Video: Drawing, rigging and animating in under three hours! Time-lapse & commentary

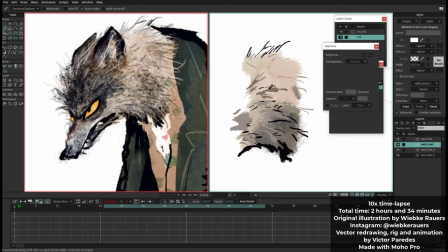655s
vectors like ah vectors are great are great because you can scale it a lot and and they never lose resolution and i personally think that that is probably one
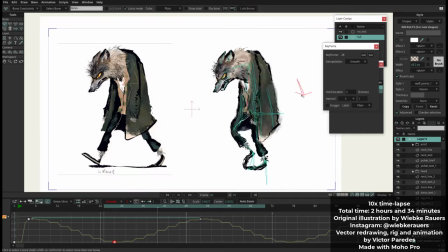664s
of the it's it's nice but it's probably one of the most boring parts of using vectors uh what i like about using vectors is that they can move they can bend they can they can change in time
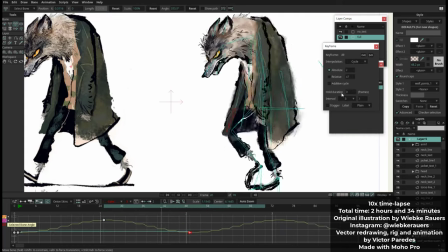676s
uh so when we are creating things in moho we really take consideration of how flexible
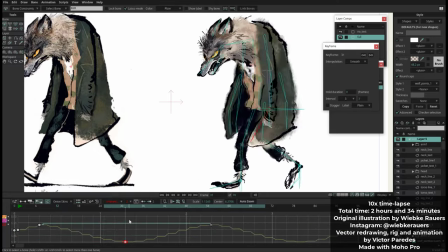681s
vectors can be and and this is what allow us to to
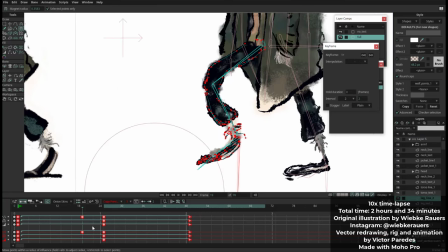686s
create the boiling effect for instance so i really i didn't want this to look like you know when when you take this character and you cut it with with photoshop and you just
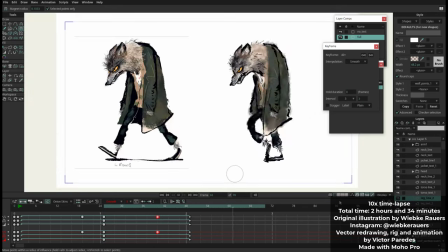696s
separate all the layers and and and just bend those layers you you can feel this
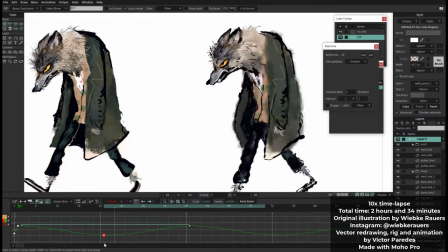701s
is an image that is being bent uh and many times that looks very cool i think most
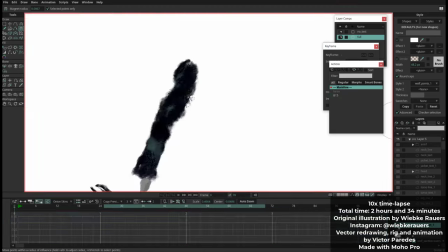707s
of the time that looks very cool but i wanted to avoid that effect i didn't want anyone to think that this was an
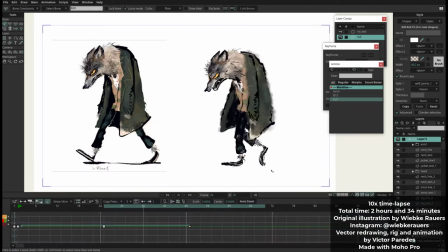713s
just image just bending i wanted to have something more natural happening there uh here i am
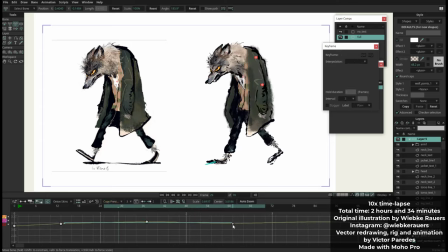718s
i'm making the smartphones for the leg i was making before but i was doing that uh so now the you can see that the knees they they bent better before they were very round now they are more uh sharp there they have like a an angle bending and this is all done
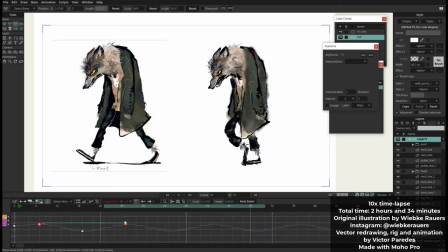738s
with smart bones you can see it here in with the neck I applied some
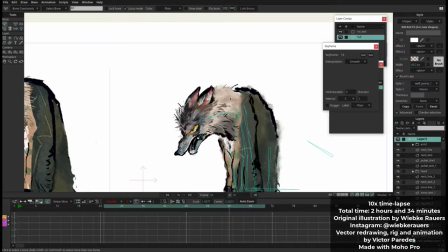742s
squashes squash and stretch it's very subtle but you can just click on a bone and and add the property of squash and stretch for that
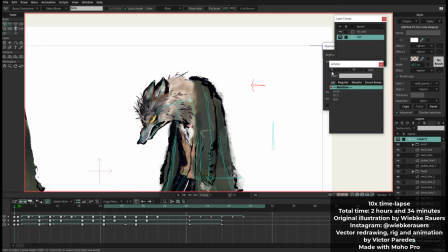751s
bone so I think that that gives the neck a little bit of bounciness that I like and here I am creating a smart bone for the blink so
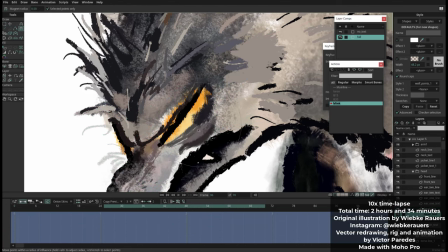760s
you saw there was a little bone at the right and now with that bone I tell the software okay create this kind of blink so I'm just saving this action
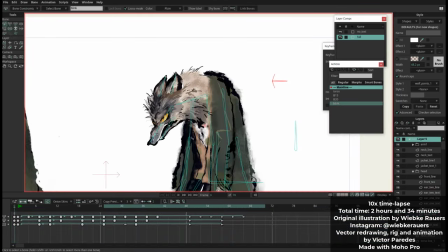768s
here I'm just adjusting some of the points so this like a fake blink because actually what happens with the with the yellow texture
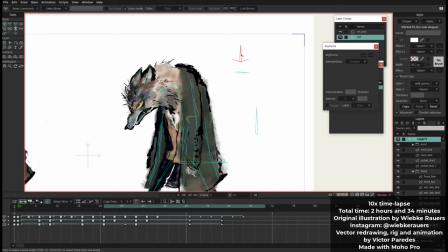776s
is that since I didn't create a mask or anything like that or a cutter or anything like that I just reduce the line width of the of the yellow
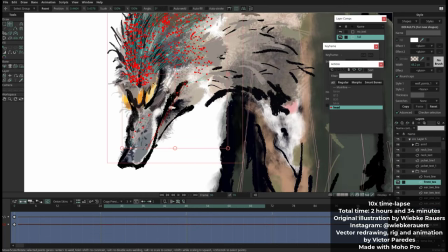784s
part of the eye to simulate that it was being closed and you wouldn't see the the yellow part anymore so it's a very cheap
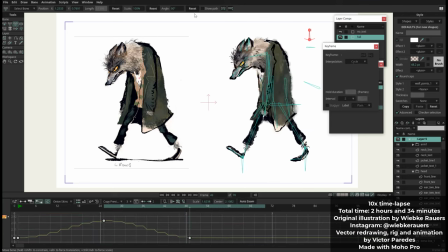793s
uh trick but it works in this case because again this is like a dirty animation so i think the the error looks fine i hope in this
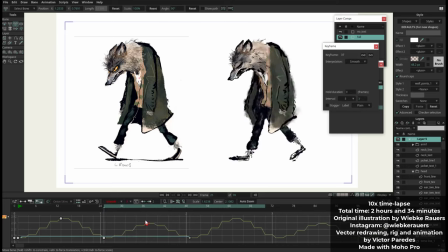806s
um so here i'm just adjusting more the the walk cycle you can see that i created another smart going to rotate a little bit the the
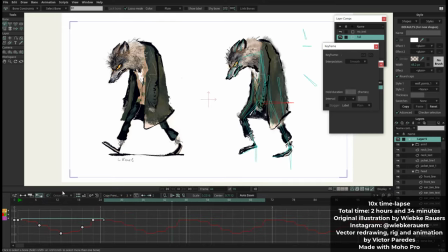814s
head so it's making like a little head turn there um
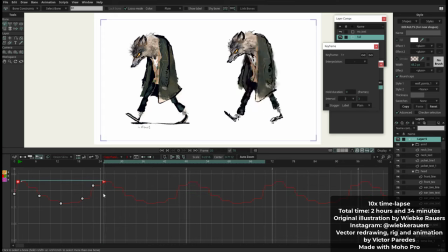818s
nothing too fancy actually it's a very bad head turn but it's so subtle that it just helps to
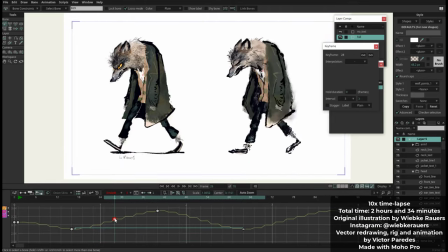825s
to give the sensation that uh the wolf has some 3d quality you know it and here i am using the their graph mode again
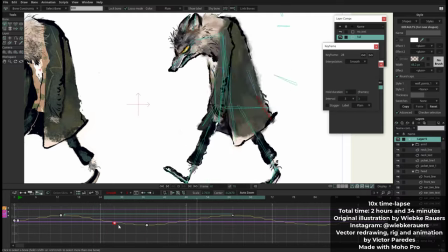837s
uh and you can see the the animation if you look at the timeline actually the animation is starting at frame 25 and it's ending at frame i
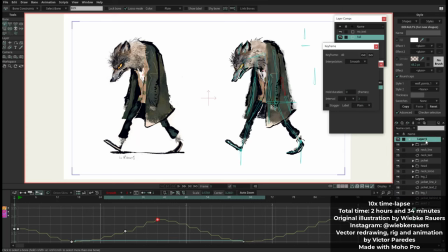846s
don't know 70 70 um and this is because i like to i like to create cycles a lot of this is done with cycles and the
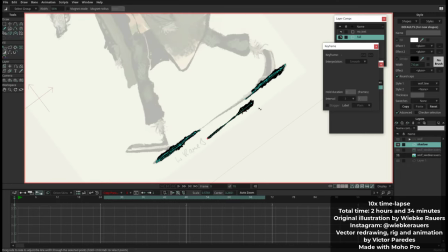855s
cycles not all the cycles start at the same time and i think that that gives
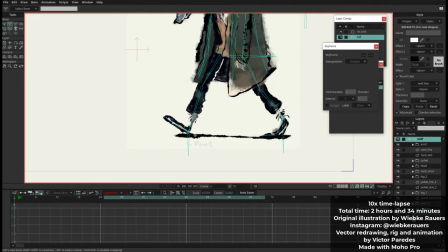859s
a more fluid sensation this is very interesting too for the shadow i just painted like
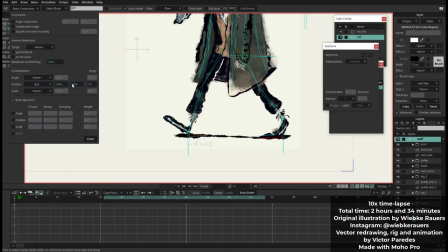864s
one piece of shadow under each leg and then
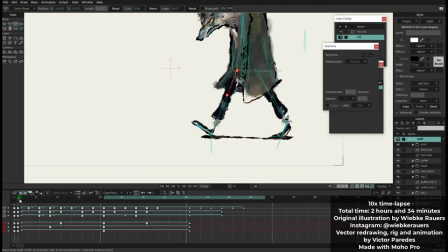869s
I just created a single line connecting those two pieces so what is nice
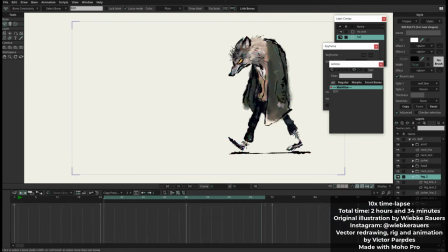874s
about that is that when one leg is at the at the back and it
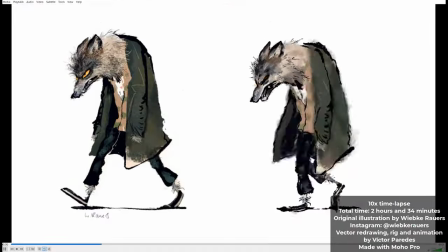879s
goes to the front this line just flips and keeps the shadow connected so it's
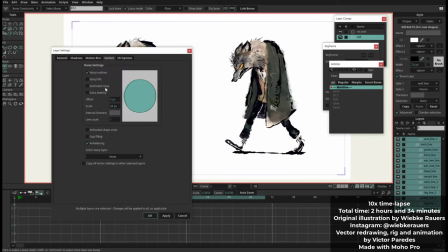885s
again like a very cheap trick but it works and since everything is boiling
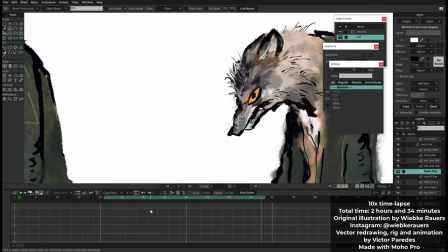890s
it looks cool here i'm playing with the with the layer